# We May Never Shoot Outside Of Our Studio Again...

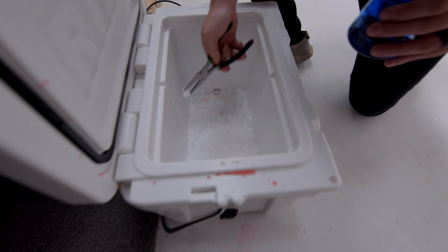(4:07)
So we just took these little pellets, popped them in,
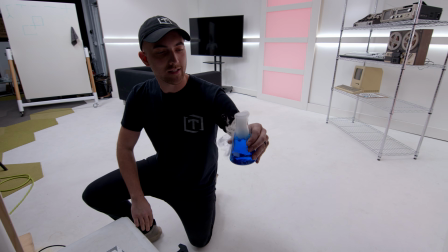(4:12)
and all of a sudden we've got kind of like this mad scientist, laboratory look going on here.
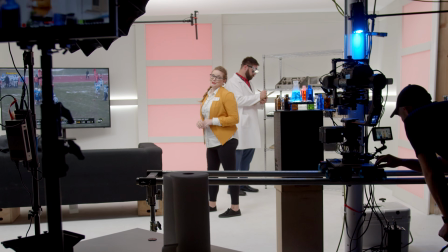(4:18)
And even having some in the foreground just to add a little extra depth kind of made the room seem a lot bigger than it actually was.
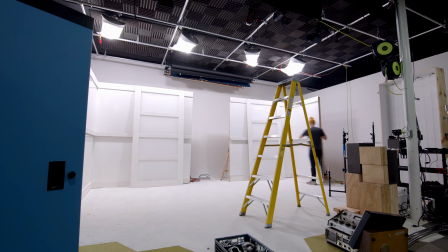(4:24)
So one of the things that was kind of cool about these sets is that we were able to really quickly change the color scheme with these LED panels This room was red.
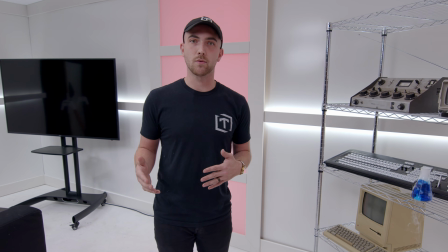(4:33)
So yeah, that was an easy way to kind of differentiate each room really quickly without having to put up a whole new flat or bust out a bucket of paint.
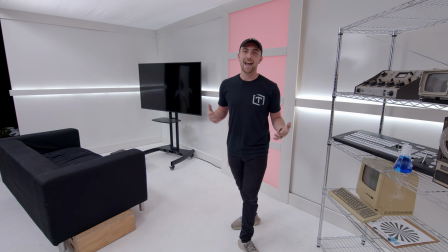(4:41)
And we were able to just, transform the space just by simply adding new furniture and changing the lighting design just a little bit.
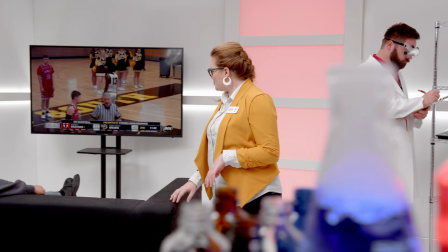(4:48)
So this scene actually involves a lot of different lights. We'll start with the practicals that we used.
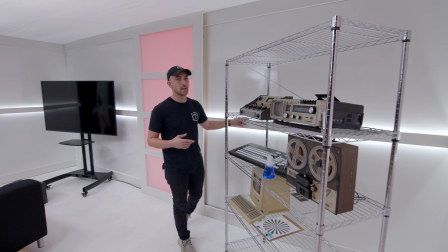(4:53)
We've got a bunch of LED strips, kind of just, 5600 daylight strips kind of running throughout the walls here on top and bottom.
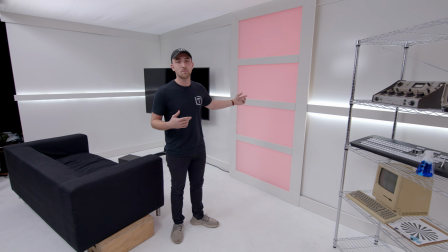(5:01)
And then of course, as I mentioned, we've got the LED strips actually in these LED wall panels here,
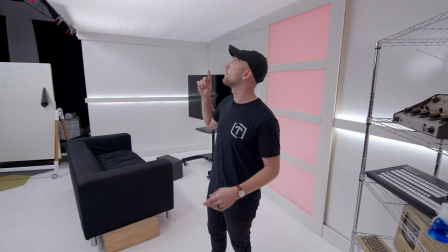(5:06)
as well as three 300Ds,
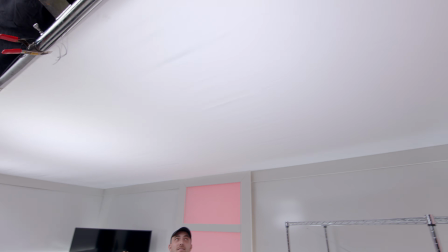(5:10)
actually two 300Ds and one 300X in the ceiling here, blasting through this 12 by 20 muslin.
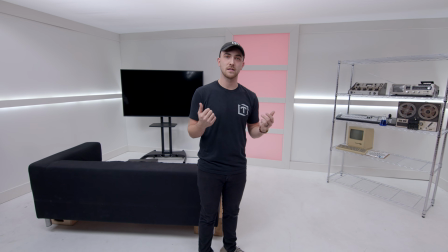(5:18)
We originally thought that we could just grip clip it to the outer frame of our set,
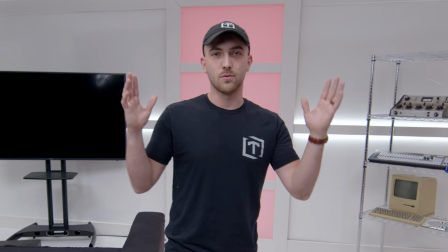(5:24)
but it turned out that it was kind of pulling the entire set in on itself.
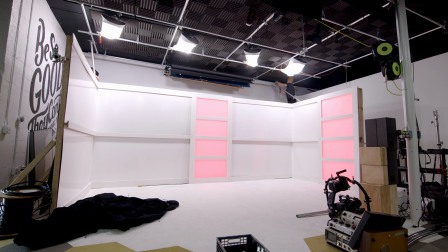(5:29)
So that's when we decided we were gonna have to build a speed rail frame around it and suspend it from our grid up in the ceiling, and that ended up working out pretty well.
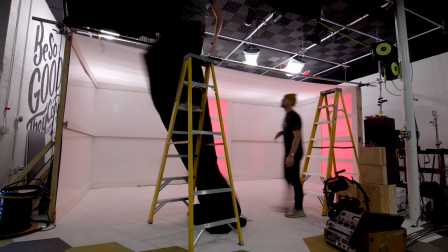(5:37)
We ended up using a lot of cheese burrows, speed rail, and couplers to make that work.
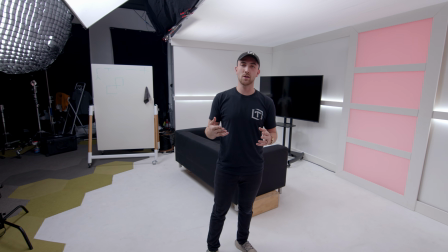(5:41)
And grip clips, a lot of grip clips. So those two 300D Mark IIs and that 300X kind of functioned as the natural ambient kind of going through the room.
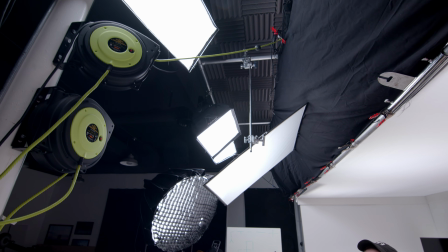(5:50)
But then as our key source, we wanted to keep it super even. So we've got two Falconized LED panels on either side and a Nova
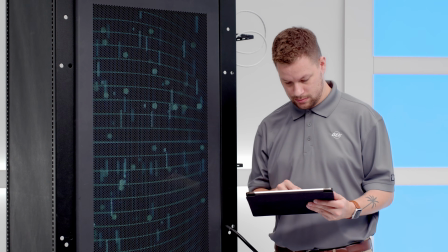(5:59)
P300C going in right in the middle. I really wanted to keep things very symmetrical, very even for this.
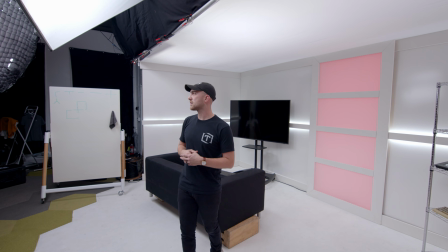(6:05)
So we also kind of had a
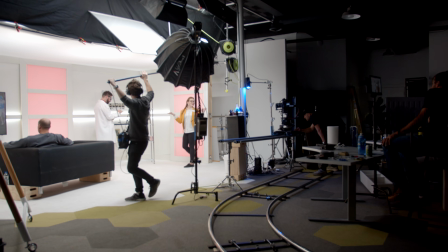(6:08)
300D Mark I kind of playing as a key that we used when we needed just a little extra lift on our subject.
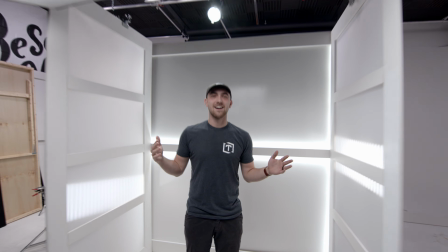(6:15)
Here we go. Hey there. All right, now we are here in the elevator set.
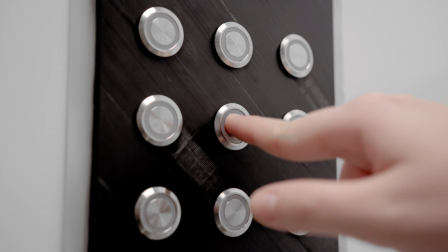(6:22)
We'll talk a little bit about the lighting, but we'll also talk about just the overall design of this particular space.
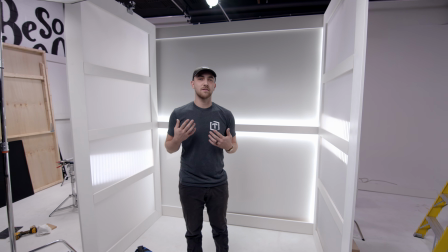(6:29)
When we were conceptualizing this ad, we did give it a little bit of thought to actually shoot this sequence in a real elevator. We had done some scouts, looking at different elevator styles, but it really just came down to the fact that it wouldn't be very convenient from a space perspective,
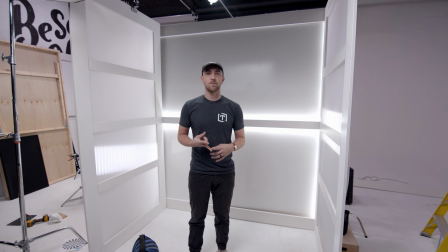(6:47)
but also just inconveniencing other people in a building that had to get to floors and things like that.
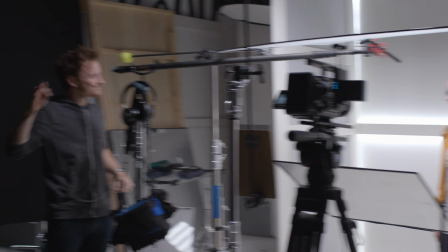(6:53)
So we decided it would probably make more sense for us just to build an elevator,
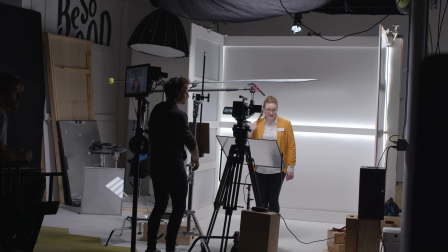(6:58)
and then would give us more flexibility and more creative control over the space, what it looked like, some of the lighting gags that we did that we'll talk about in a second.
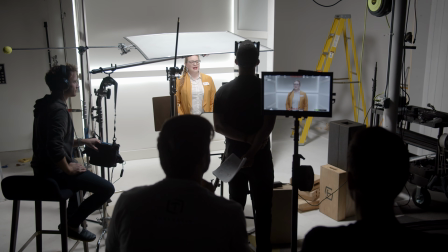(7:06)
Let's dive into just kind of the construction of this. Pretty simple.
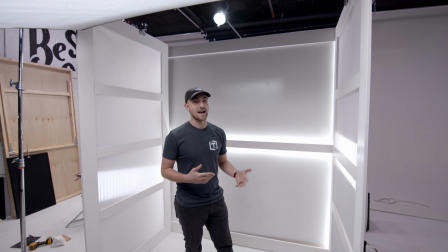(7:10)
We basically just took the exact same panels and flats that we used for the other sets that we showed you,
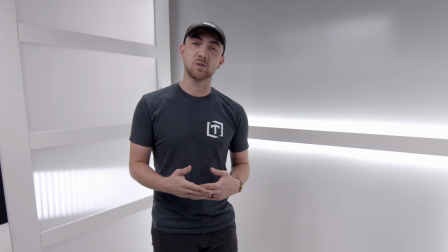(7:17)
but there's a few things that we added from a lighting perspective to really sell the idea that we were in an elevator.
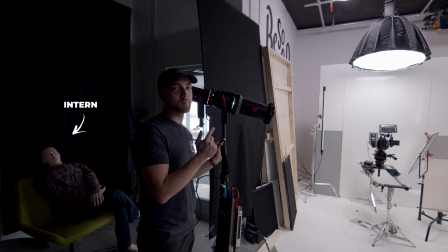(7:25)
So let's talk about that now. Here we've got an aperture spotlight mount on either side of our elevator set.
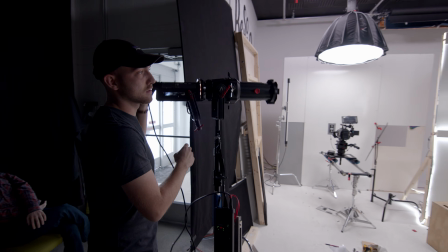(7:31)
And what we did is we just tilted these fixtures up or down, and this created the illusion of motion.
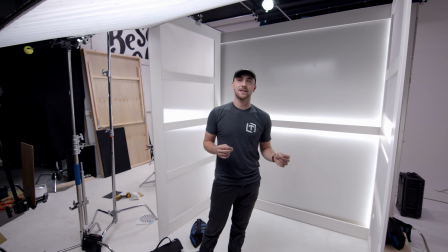(7:40)
And it was actually pretty convincing. So that was a cool little effect that we were able to add to really kind of sell the idea that we were
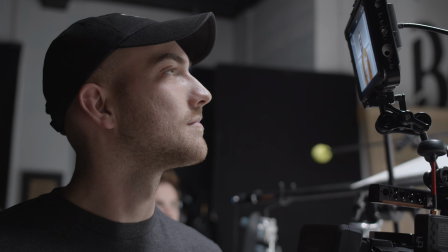(7:47)
in an elevator that we wouldn't otherwise be able to do in an elevator on location.
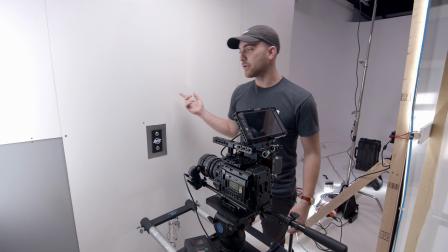(7:51)
This is where we had to go in for some pickup shots.
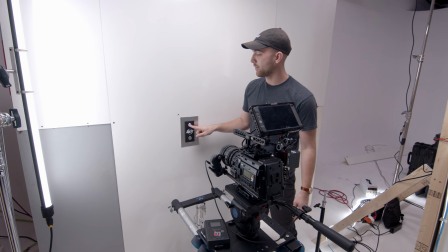(7:54)
We had Adam 3D print some pieces for us, and we bought these little buttons off Amazon for elevators.
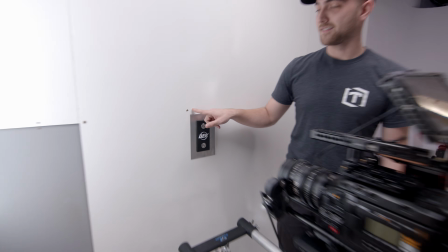(8:01)
Sometimes you make little boo-boos in your set, and you gotta clean that up in post.
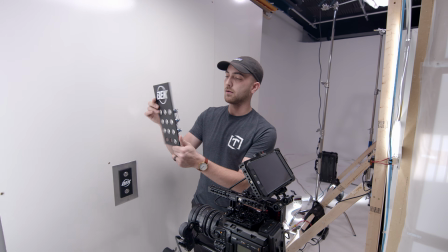(8:05)
This was the other panel that we used, just 3D printed, and that worked out pretty well with the silver frame around it.
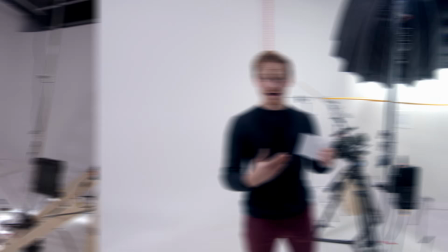(8:11)
I'm Adam.
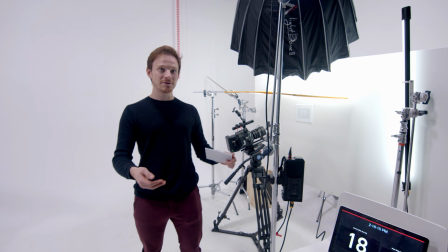(8:12)
I wanted to show you another little bit that we're doing with this set to give an indicator of what floor you're on or what floor you're going to.
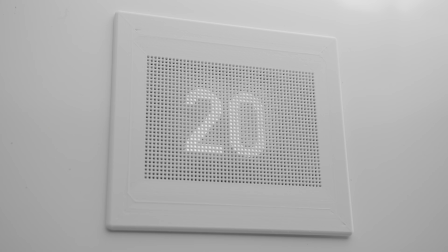(8:18)
Elevators can have a little display there to say, you're on the ground floor or you're going up to the very top floor.
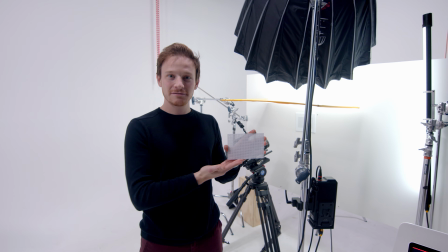(8:24)
We wanted to have the floor indicator be kind of futuristic,
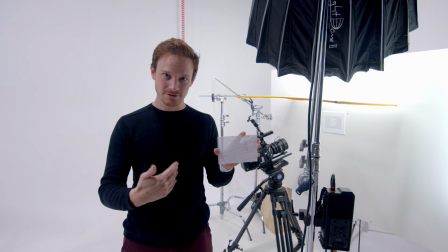(8:27)
so we printed out a plate that light could shine through to have a display behind it that didn't look so much like a display.
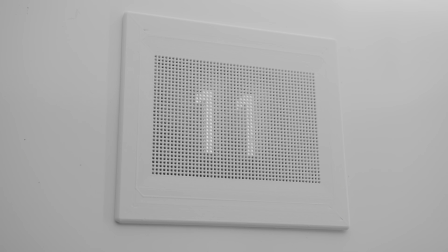(8:34)
It really blended into the environment that it was placed in.
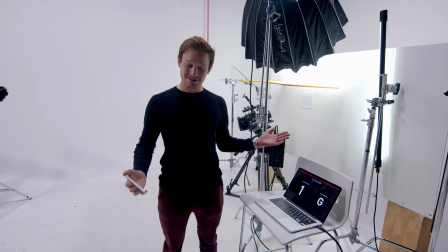(8:37)
It's literally just a keynote with an animation on it, because you can set it up in no time at all, and it also looks very clean.
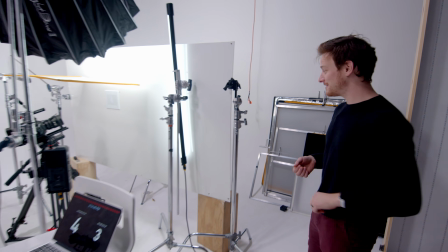(8:43)
I'm gonna take you into my secret fun world. Come back here. We had actually cut a hole in this panel to put our elevator buttons in.
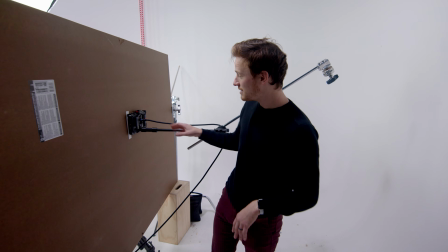(8:51)
We were able to rotate the panel and kind of do some double purpose work with it. So we've got a small HD monitor on a C-stand.
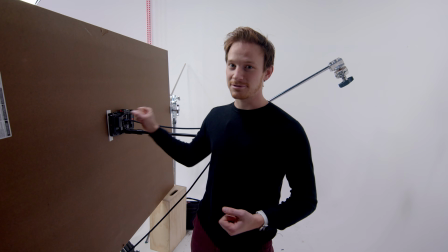(8:59)
It's very bright, really punches through those holes. Very solid, very nice.
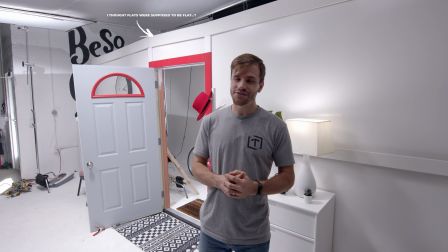(9:04)
Well, we made it. Production day number 4 just wrapped up. Talent just left, started tearing down.
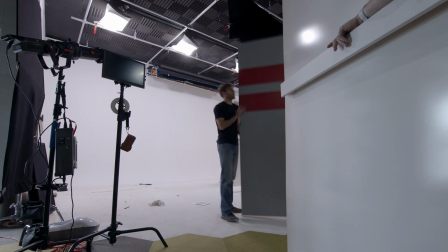(9:11)
This is the last scene that we did, and this was the inside of a house.
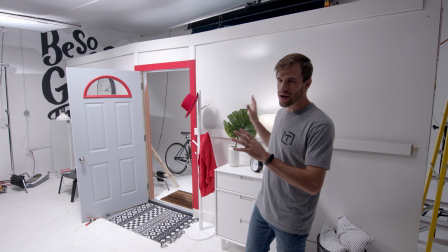(9:15)
So we wanted to kind of keep the same white themes, but make it look like we were maybe inside a house.
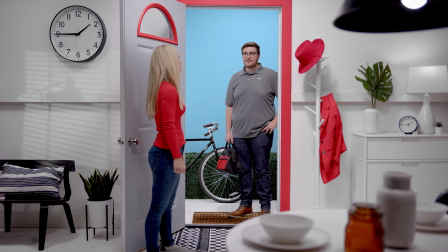(9:21)
Door was opening and the service technician was greeting the lady at the door.
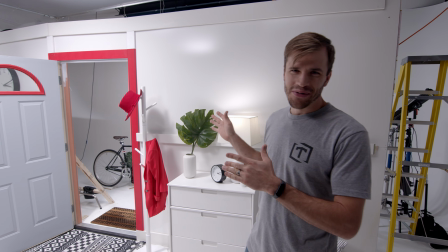(9:26)
We went bold. We decided to go with red.
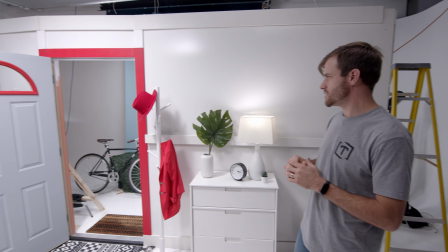(9:29)
Red is one of their brand colors. So we painted trim and little touches here and there and left everything else kind of monochromatic,
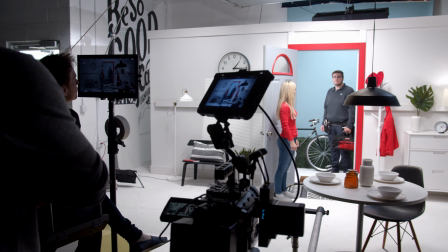(9:37)
blacks, whites, and then a little bit of sprigs of plants here and there. And the outdoors was kind of something we were thinking about.
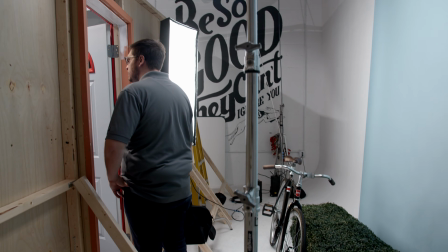(9:45)
Should we green screen it? Should we do something after the fact? But we decided to go with a seamless paper backdrop for the sky.
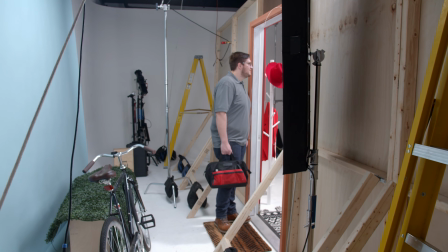(9:52)
And then we took some fake greenery over apple boxes and made our shrubs that any good neighborhood, any good home should have.
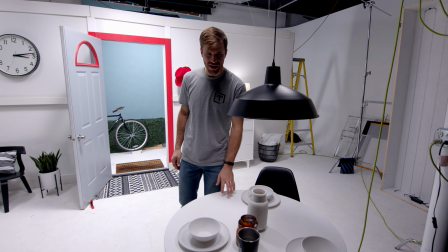(10:00)
One of the last things we added was this table here. It was kind of a final touch. Made it feel a lot more homey and made the space feel a lot bigger.
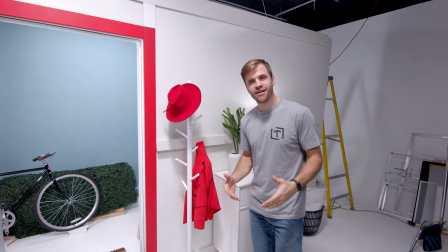(10:07)
Well, we hope you enjoyed tagging along and seeing all the different iterations of this set.
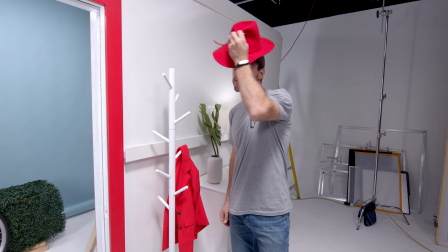(10:11)
But for now, I gotta sign off and get back to work. So till next time, Joel from Threefold.
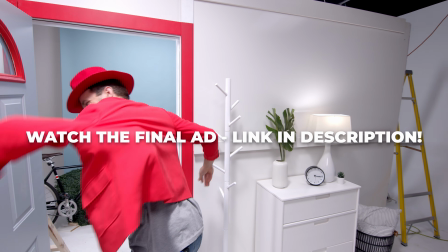(10:18)
We'll see you later. Ow. It's not gonna.
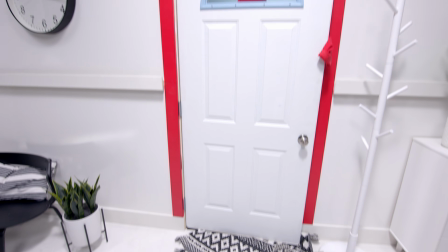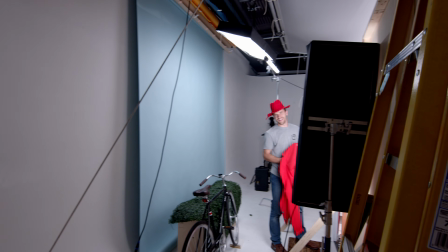(10:32)
Yeah? Did you get it? Did you get it?
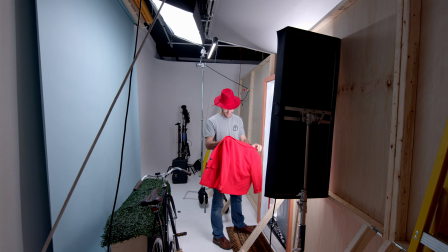(10:37)
I couldn't get the code on. It's a size 0. That's probably why.